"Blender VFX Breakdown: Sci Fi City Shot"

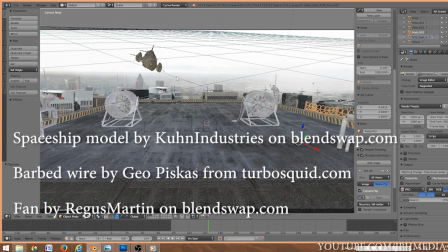240s
Just make sure you credit those people when you do use their work But anyway,
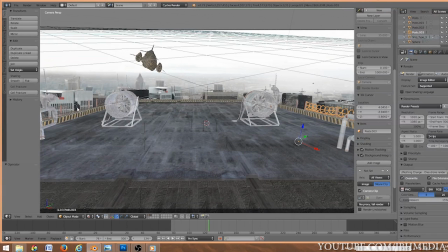244s
yeah I imported these pipes the fans and then this barbed wire to kind of add to some more realism of our shot And then for materials of the top of the roof I just used a concrete texture for the edge of the roof here I used kind of this striped texture and then for these fans I used a rusty texture with
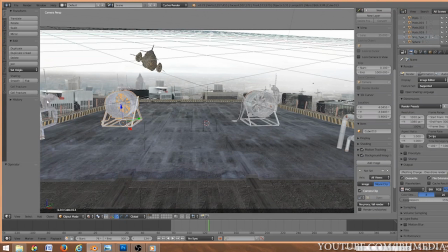260s
a specular map to make them a little shinier And then I did the same thing for the pipes and then for the barbed wire I used just a basic rust texture. The ship I actually added in later. All it is is a basic diffuse texture of this the same striped material and then a specular map to give it a little metal look.
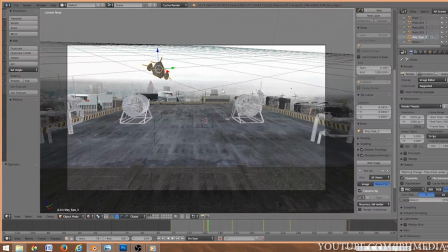276s
But yeah, this is pretty much the end result to our shot.
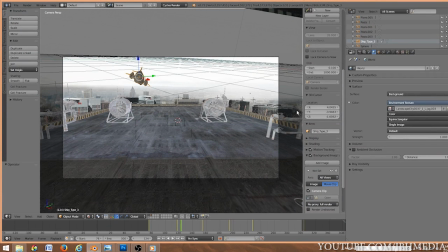280s
One more thing I did was I added an environment map of a city just to kind of make sure that the lighting was decent.
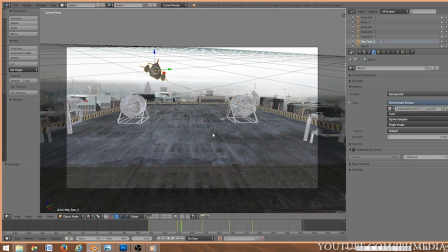286s
But other than that, this was pretty much how I rendered the shot.
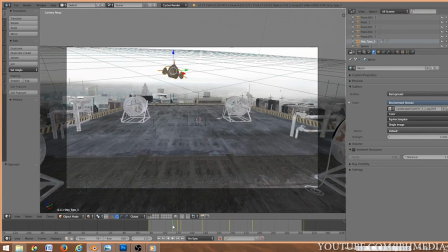290s
So after creating the roof, I simply rendered the shot out and went on to compositing inside of After Effects.
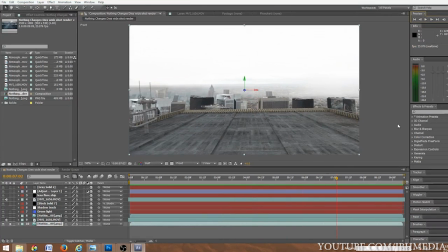297s
So our next step is obviously to composite the live-action shot into this CG shot.
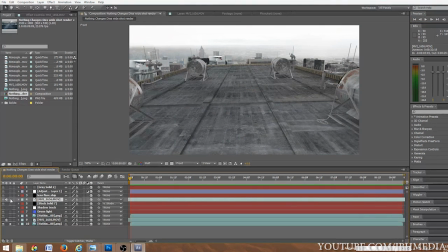303s
So the first thing I did was rotoscope the live-action shot so just the actor is in the shot.
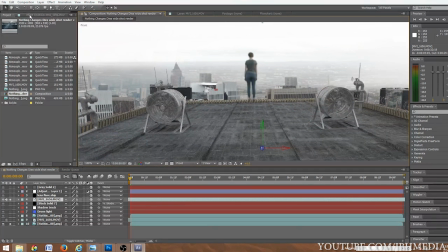308s
I then did a little bit of color grading so I could match the image. I used a hue and saturation setting and then adjust the levels a little bit as well as you can see.
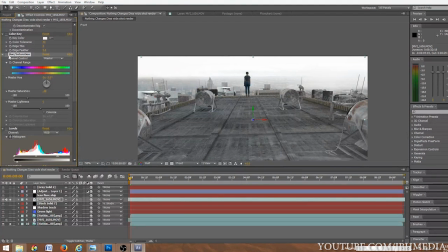318s
Here's before, not so great, mess with the hue and saturation and levels.
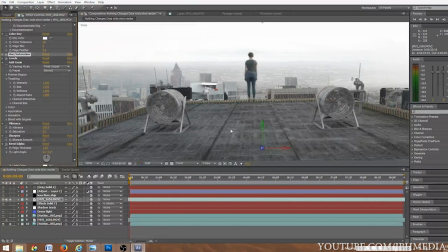323s
We kind of match it to the CG a little bit better. So after doing this rotoscoping, I wanted to add a shadow below our actor here.
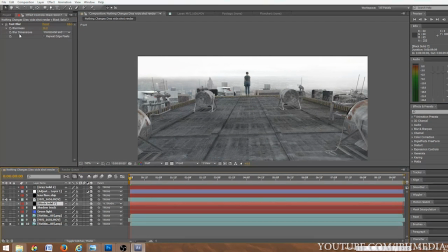330s
So I go ahead and added a black solid, and then feathered it a little bit, and then added a blur, as you can see up here.
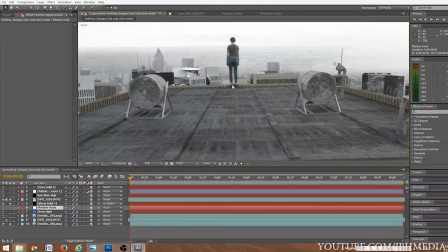336s
So yeah, there's our shadow here, just to kind of blend her into the environment a little better.
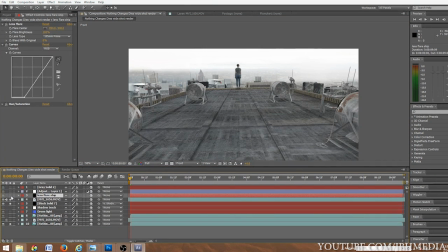341s
I actually rendered the flying craft here on a second layer, so I went ahead and added that in.
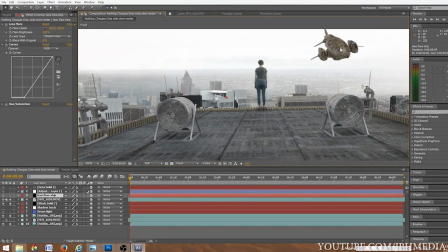346s
I did want to add a light to the front of the ship, like it's searching for our actor here. So what I did is I made a blue solid, added a glow to it, and then tracked it onto the spaceship here. Then I took a lens flare and tracked it onto the front of our ship as well to give it a little more realistic look.
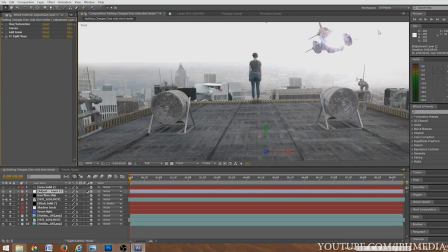360s
So then after adding the flare, I added one more adjustment layer that had some light rays on it to kind of give it a little more glare in the shot.
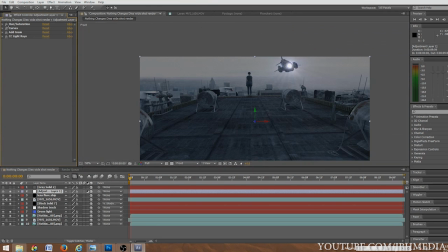368s
I then added some grain to give it a little more of a film look, added some curves, and then I think I decreased the hue and saturation for the final shot.
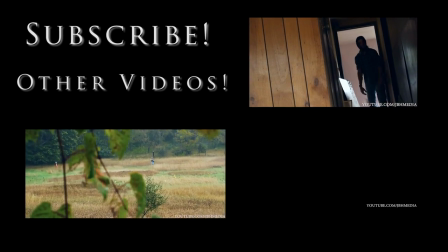381s
Anyways, that's it guys, be sure to like this video if you thought it was helpful. As always, feel free to leave a comment if you have any questions or suggestions and I'll get back to you as soon as I can.
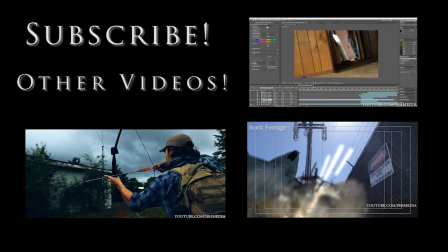389s
The JBH Media Facebook page is in the description below if you want to like it there to get the latest updates, feel free to do so.
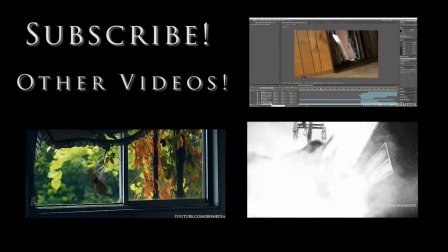394s
If you want to learn more about Blender, I've linked some websites that have some good tutorials along with some books in the description below as well.
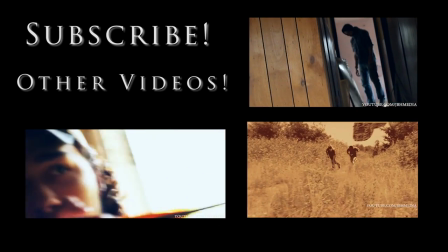402s
So feel free to check those out and yeah, leave me a comment, let me know what you think.